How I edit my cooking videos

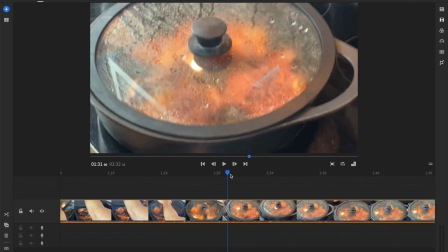So I move the camera to this side for you.
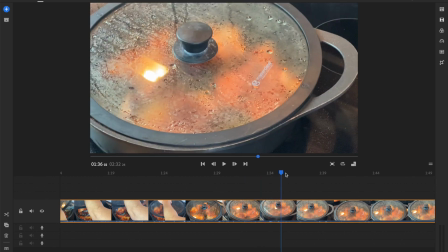And now I'm adjusting it for you so that you could see, and I guess I'm still talking to you.
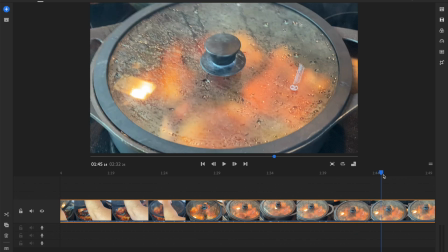And then here we go. Here we go. When are you set, Belky? Set yourself up, girl.
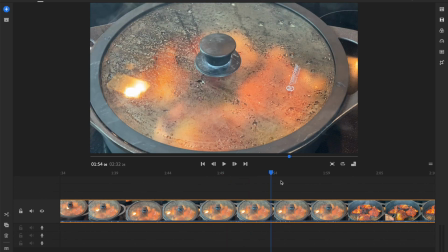Okay, so here we go. It's still processing, if you notice at the top, so it just gets super slow.
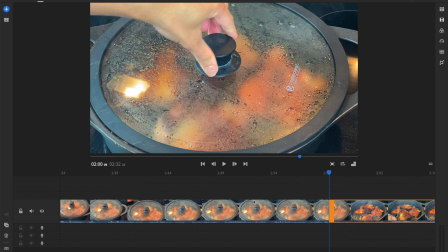Okay, so here we go. I'm gonna put my shopping block. You're blocked, you're out.
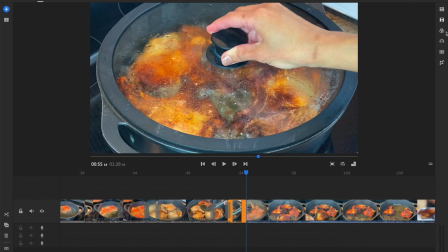And now I'm gonna make sure I put a transition here because I know I'm gonna want it. So I'm putting it here.
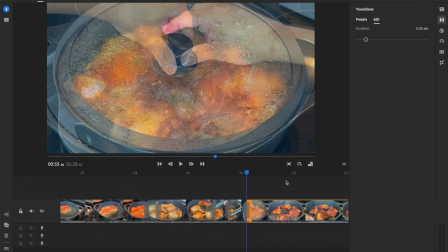And I know this is a little slow, but hopefully you're getting something out of this.
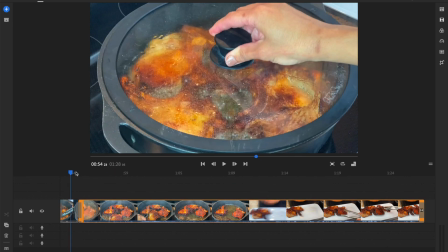So I'm gonna take this and see the transition is great.
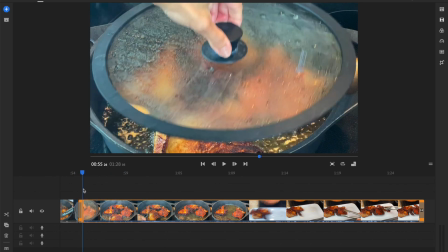And then let's see how long it took me. It didn't take me too long. Let's see. Take this off this way.
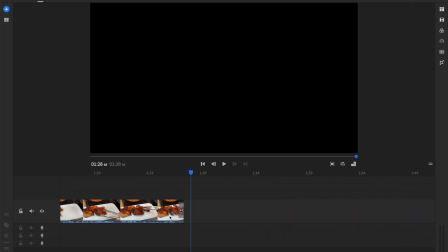Volume. You're always gonna forget the volume. It's the worst. Okay.
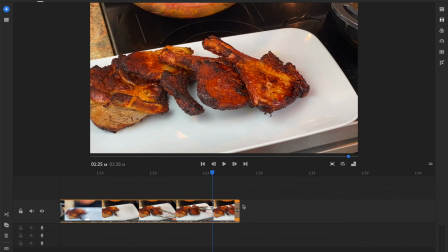And I'm not doing this the way I normally would do it because you'd be sitting here 5 hours.
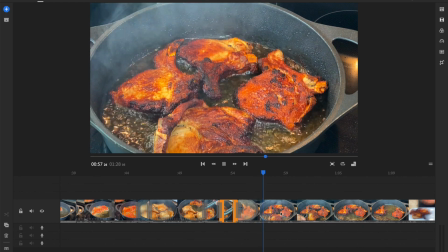And it also feels like it's been 5 hours now, and I feel bad that I keep talking. Okay, so I uncovered it, and then I'm just gonna take them out one by one.
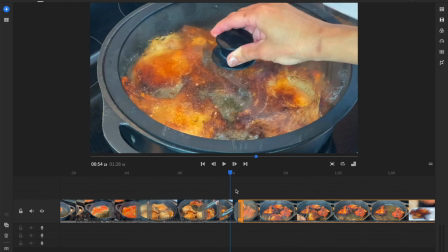So I took one, right? So let's see, let's find a way to make this a quick transition.
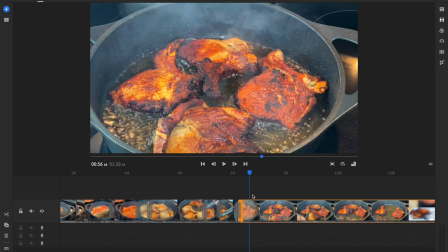So I opened it. Okay, so I'm gonna cut it, and then I'm gonna go to right here.
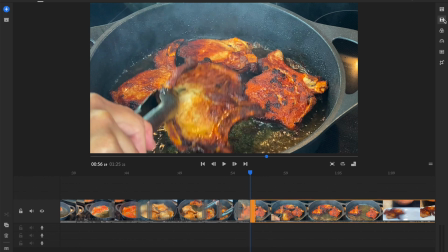So because I don't want you to watch so much dead time, so I'm going to come back up and add a transition, and let's see what that looks like.
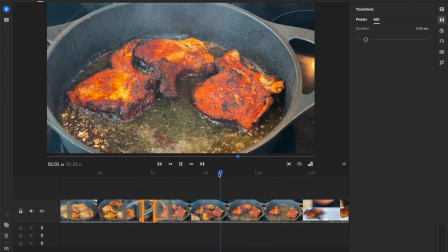Yeah, there you go. You see? So it doesn't look like any time elapsed. And then I'm going to make sure I let you see two pieces, right?
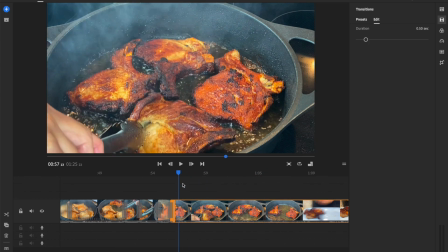And then I believe I moved it. Yes. So I did one piece, then I did a second piece, right?
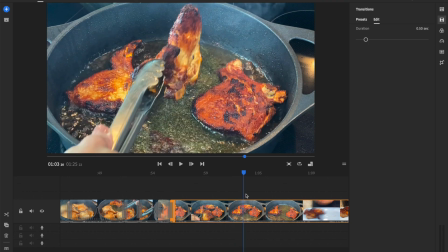And then I'm going to do that. So I'm going to stop it right here.
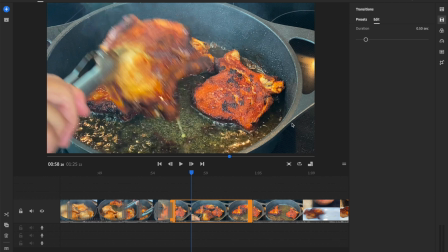I'm going to cut it. And then I'm going to make this, let me see.
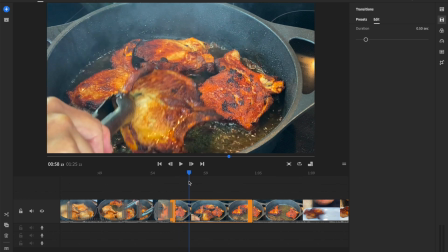I took one, I put it away. I'm going to stop it, claw up.
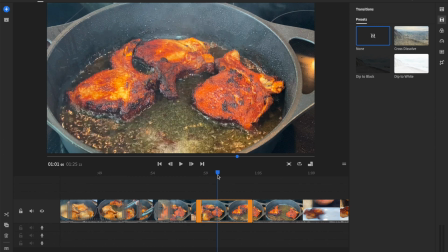I'm going to go ahead and get to that second piece. So I'm going to do that. I'm going to get rid of this middle part. I'm going to add a dissolve again.
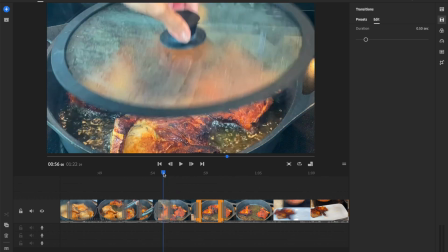And then now let's see what it looks like.
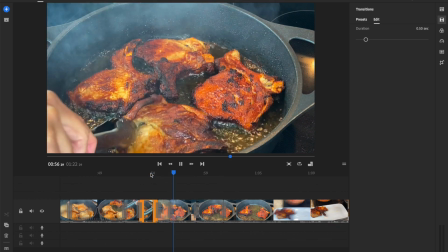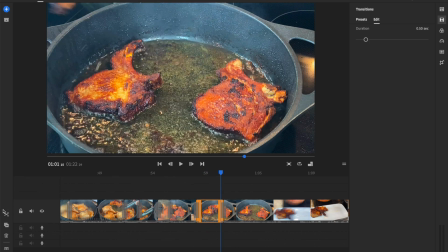There you go. Stop. I'm going to cut it even sooner. You're dead.
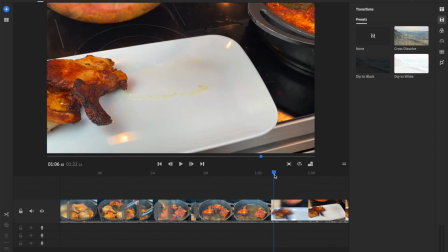Okay, here we go. And then now I'm going to go ahead and take this and move it to there, right?
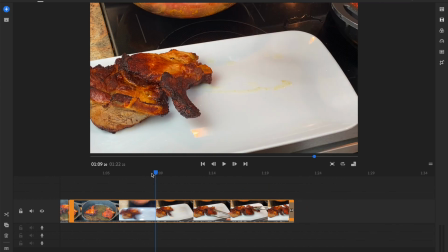Make sure. And then I'm going to do that.
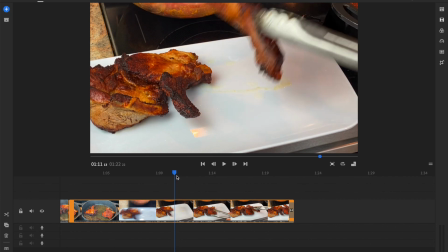Stop it right here.
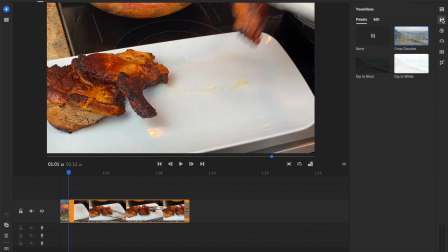I'm going to take this out, put in a dissolve, cross dissolve, and then let's see.
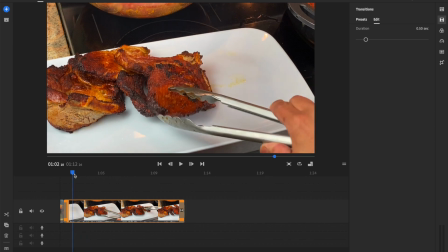Now I'm going to stop it and make it more seamless. So cut.
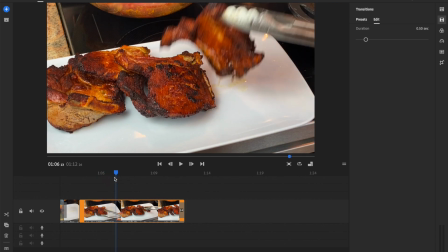I'm going to come here to the next piece coming in, stop here, go ahead here.
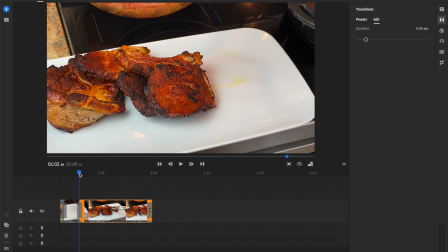So I usually do it pretty fast, but because I'm trying to tell you this, I'm a little slower, but there you go.
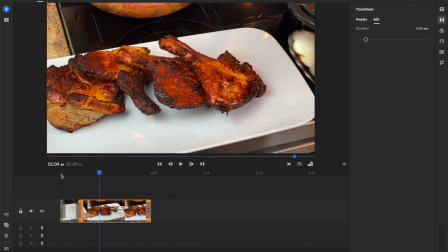There you go. Let me see. Boom.
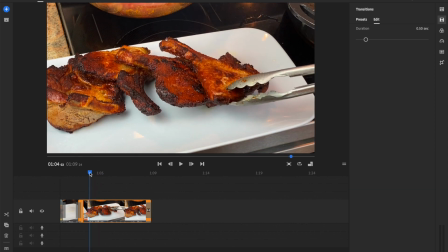Okay, there you go. There you go. Now I'm going to cut it.
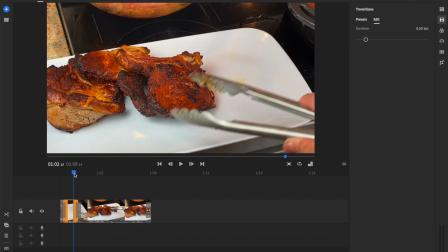Probably, let me see. My tongs are in the way.
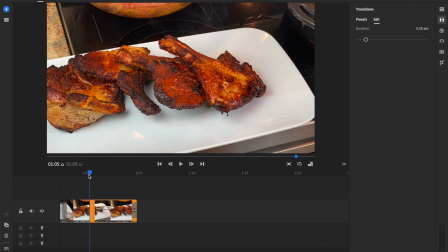There you go, right there. Cut, and then the rest of this is gone.
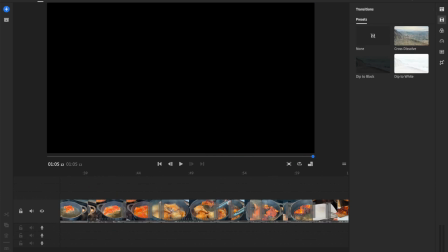So you're gone, right? So now this looks like this.
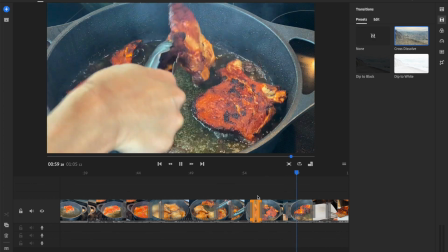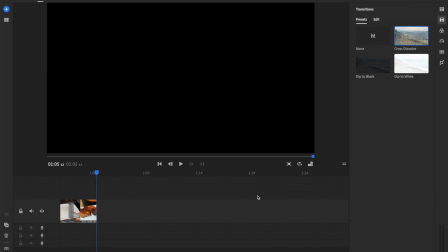And off I go to the next one.